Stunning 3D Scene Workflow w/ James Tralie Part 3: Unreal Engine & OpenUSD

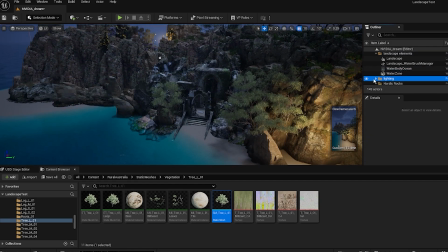Okay, so let's actually add in some lights here. So I actually make little folders for my lights just to kind of keep things nicely organized, and I'm just gonna use a point light for this one here. So in order to add in a point light, you can go to the quick add toolbar here, hit the drop down and then lights, and I'm gonna select that point light for this one.
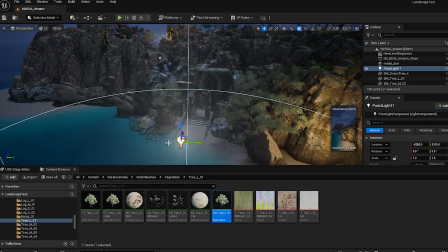So I've added in this point light in our scene, and it's already looking pretty cool.
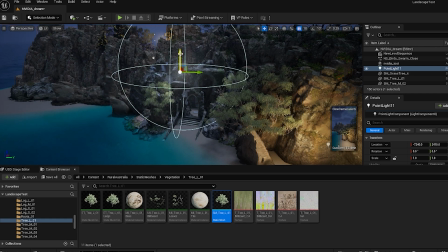We're gonna wanna adjust the kind of the fall off of this. You see this big kind of sphere around it, and also the color of it as well.
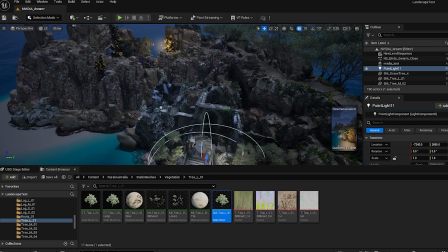I want this kind of, you know, fluorescent white here.
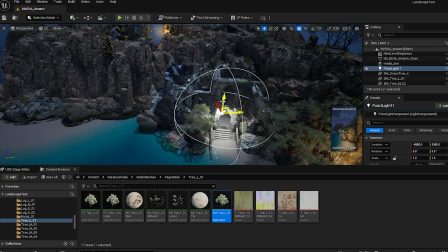I wanna kind of have it like a nice candlelight almost here, and have it, once again, we'll replace that before in our cool kind of archway there. Let me just place that right in the middle of the archway so you get this nice kind of glow there. And then if I go, let me pull this down a little bit here.
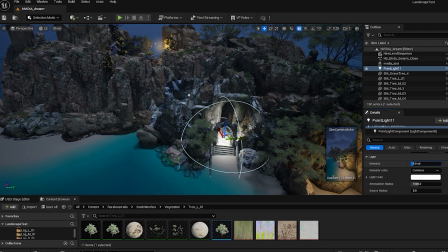If I go into the light intensity, you can see you can adjust just how bright it is. I want it to be too bright. Let me maybe pull this down to like a one there. The light color I want it to be kind of like a nice orangish glow here.
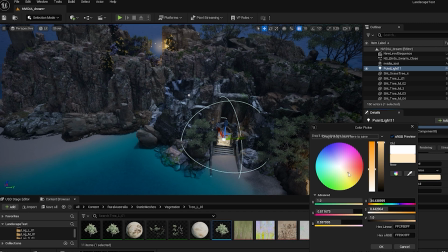So I'm gonna kind of up the saturation a little bit to like get to a place where I like it.
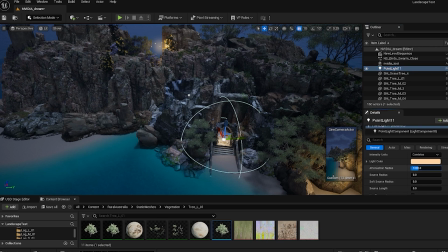Almost like orangish there, that looks pretty nice. And then the attenuation rays, I want it to be a lot smaller. I don't want it to be so huge like that.
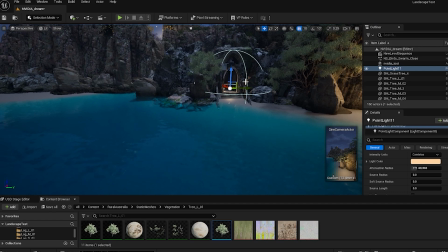Let's kind of bring it down a little bit there. So you can see how that looks. It's already looking a lot nicer. Kind of blends in really nicely into the scene.
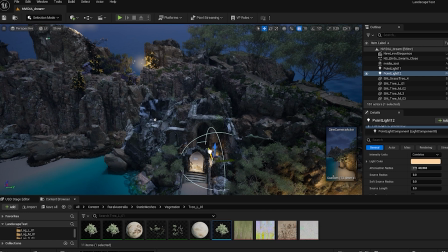And again, you can just hit Alt and click on this to duplicate it. So we have a second one of these lights. I'm just gonna drag this one back to kind of this back archway part here.
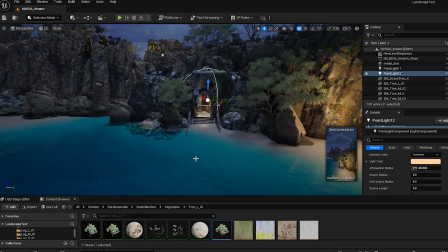So we kind of have it in the back of the scene. Looking nice. So let me actually move my camera over here.
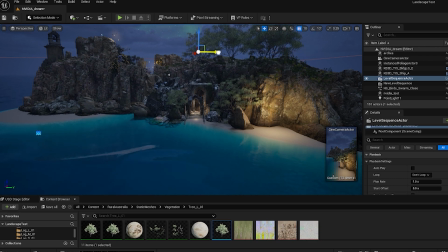Originally I had set it up on this cliff just because I was kind of zooming along the little pathway I created there. Oops, that's the level sequence actually. I want my Cine Camera Actor, which is over here. I'd set this up a little bit further away.
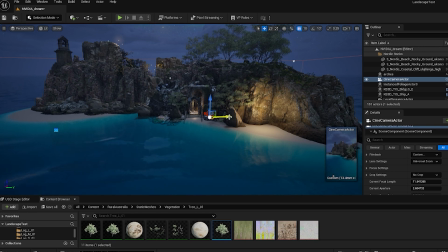So let me actually bring this in as if you're kind of going in a boat or something up to this coastline here. kind of move this camera over here, and you can see that view is looking really cool. So it's as if you're kind of like approaching this like coastline, you know, on a deserted,
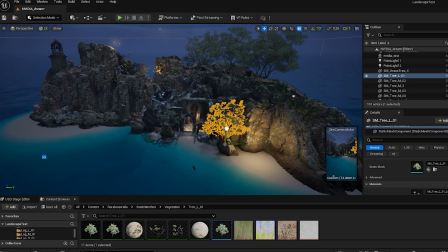seemingly deserted beach, but it's actually got this maybe hidden place you're walking into.
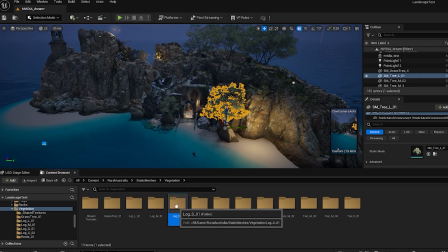So it's super cool looking. And so we can add in a couple more things here too. Let me just add in like a log or something in here on the beach. All these little details and stuff to kind of really bring the scene to life.
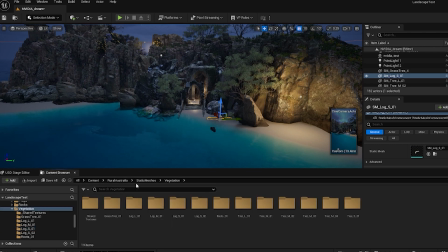And you can see just how well that worked already. I mean, you just brought this in from Blender. It's very quick to get this looking already in a very good place.
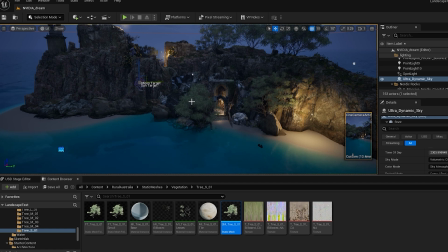And yeah, we should call this scene here. I think this is at a good place. I really like this. I would at this point set up my camera animation and have this get ready to render the individual frames out for compositing. But we're looking really awesome. And one piece of advice I always have for artists is to revisit old scenes that you put together with a fresh set of eyes.
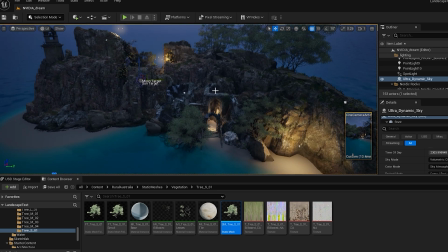I think it's always helpful to come back with a new perspective on your scenes and also a new skill set. Like for example, USD. I hope you learned some tips and tricks from how to use this in your workflow, whether it be from Blender to Unreal Engine, vice versa, maybe even some other software in the mix. Have fun messing around, moving files back and forth.
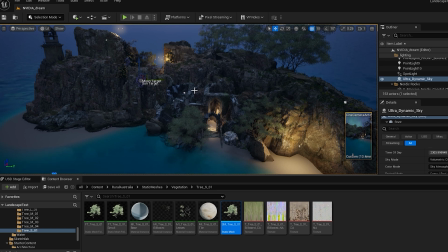My advice again is to always just experiment, take the time to just really dive into the tools and see what you can do.
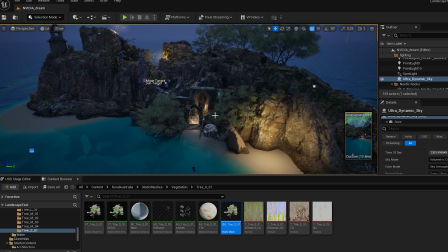Excited to see what you come up with, and thank you so much for tuning into this tutorial series with NVIDIA. I'll see you on the next one.